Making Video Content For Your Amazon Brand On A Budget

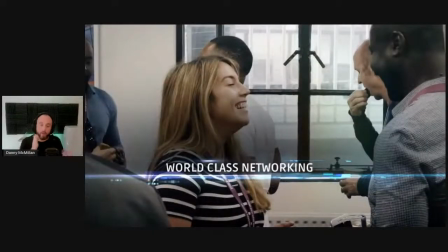8:12 This is a one-day affair of advance.
So whilst I'm narrating, you've also got the text going and changing across the screen. There has to be congruency with what the person is narrating and what flashes up on the screen.
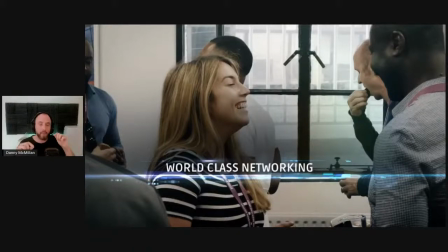8:25 You need to effectively make sure that the congruency is there together, so it's operationing in sync, because the person that's looking at this, they're using their eyes, they're sucking in information via their eyes, they're getting the assault on their ears as well,
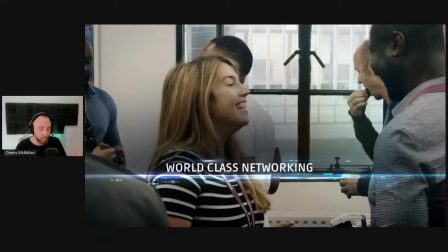8:44 and they want to see there's a line of congruency between the two to obviously process this information. Another reason why you often hear big tribal drums and not much going on is because of the frequency range.
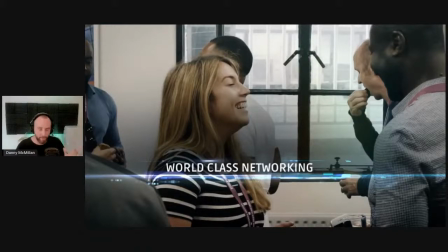9:00 So the human, it's called the Nyquist theorem. The human hearing range is 20 hertz to 20 kilohertz. Anything above 20 kilohertz, then it's going to be dogs and cats who's going to hear what's up there. But we hear in between that range. Within that frequency range, instruments have to sit.
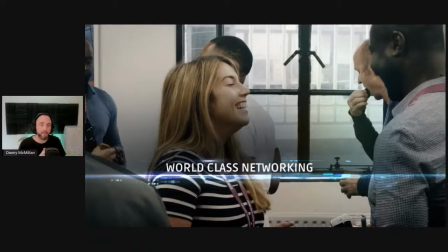9:17 Each instrument, a kick drum, a snare drum, a bass, the voice, it has a frequency range that it has to sit in. So effectively, what we're trying to do is we're using the bottom end frequency from 50 hertz up to, say, 500 hertz.
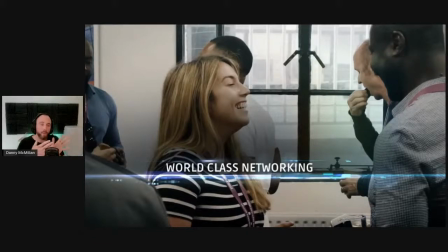9:31 That core range is the bottom end where we're applying that to make sure you get the most impact, but at the same time, it isn't cluttered with other instruments in there. the drums are allowed to come through,
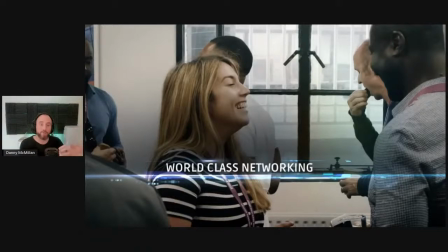9:45 and then the vocal that sits on top, let's just say that starts at 250 hertz and goes up to 1.5 kilohertz. That's sitting in the top of the range there. So what happens is, I'm getting geeky now about it, but what happens is that if you leave lots of space within that space,
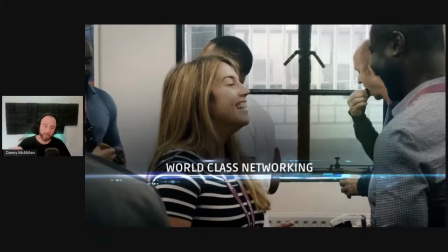10:02 when you come to master it, the final process of mixing down, you can make it really, really loud. Generally, what happens is if people make music and it's got too many instruments and parts that are going on within that music, it takes up too much of the frequency range.
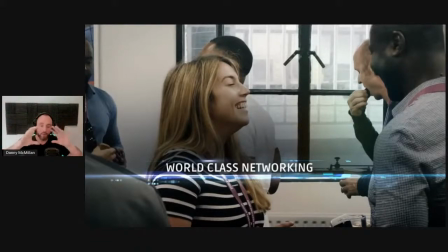10:19 So when it's compressed, mixed, and EQ, it doesn't sound louder and it sounds too busy because they're all fighting for the same space, especially if they've not been mixed properly. So when it comes to using music for stuff, and especially when you want to get the impact of power,
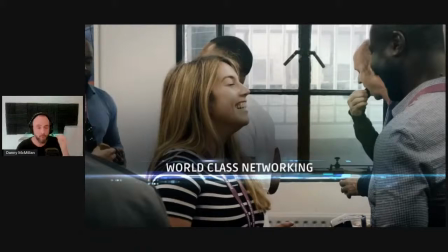10:35 is very important that you use stripped down versions of everything. And it's the source material matters the most. So like if someone badly records a kick drum and snare, you can't polish a turd,
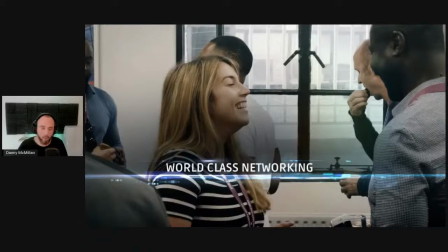10:49 as we called it in the music industry. You're better off re-recording it again. So let's just quickly carry on.
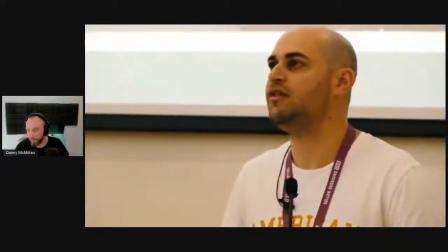10:55 Level PPC, ranking techniques, and the latest changes in the A9 algorithm.
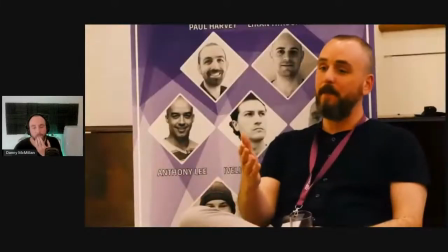11:00 Sellers flying from around the world, giving them the edge over the competition when it comes to innovating on Amazon.
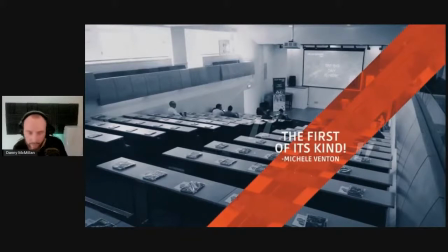11:09 Okay, so this is another part to take into consideration. The quality of, we really had barely any footage. And if you've noticed so far, there's been a lot of black and white shots and a lot of stills in there because we yet to use the photography that was available because the 15,
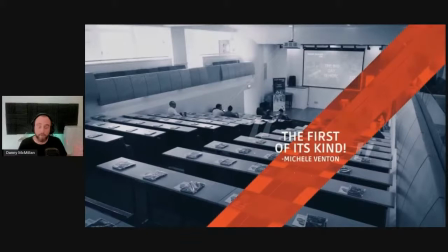11:26 16 hours worth of content from two different videos was really poor. The lighting was really poor in there, and there was barely anything that could be usable in terms of trying to make a half-decent production on the video.
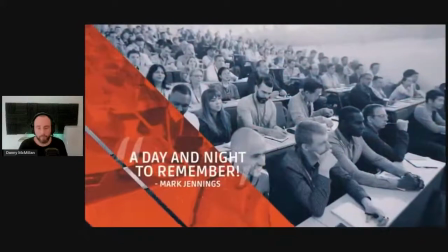11:41 None of the content is streamed nor accessible to non-delegates, keeping it exclusive to the chosen few.
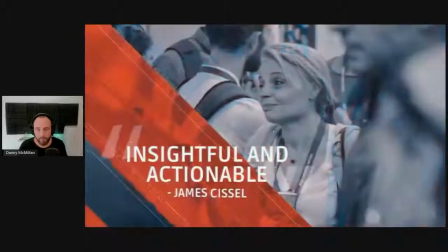11:48 We put networking content and the community front and center as we have a no-nonsense approach to your education.
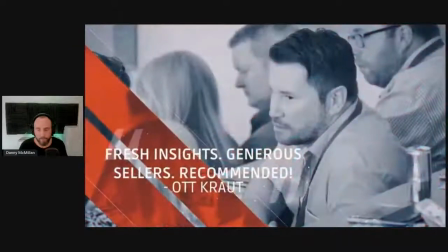11:55 It is designed for smart sellers running real businesses in a lecture-style environment where you can learn and get feedback in real time.
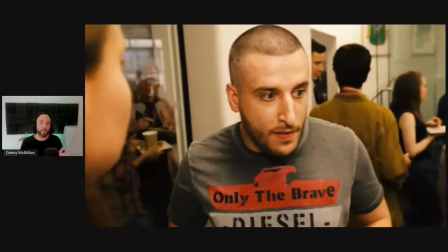12:06 It's a lot of...
Okay, so the bit that's coming into next is what's called a vox pop. In terms of TV and radio, it's where an interviewer goes around and interviews people and asks them the same set of questions.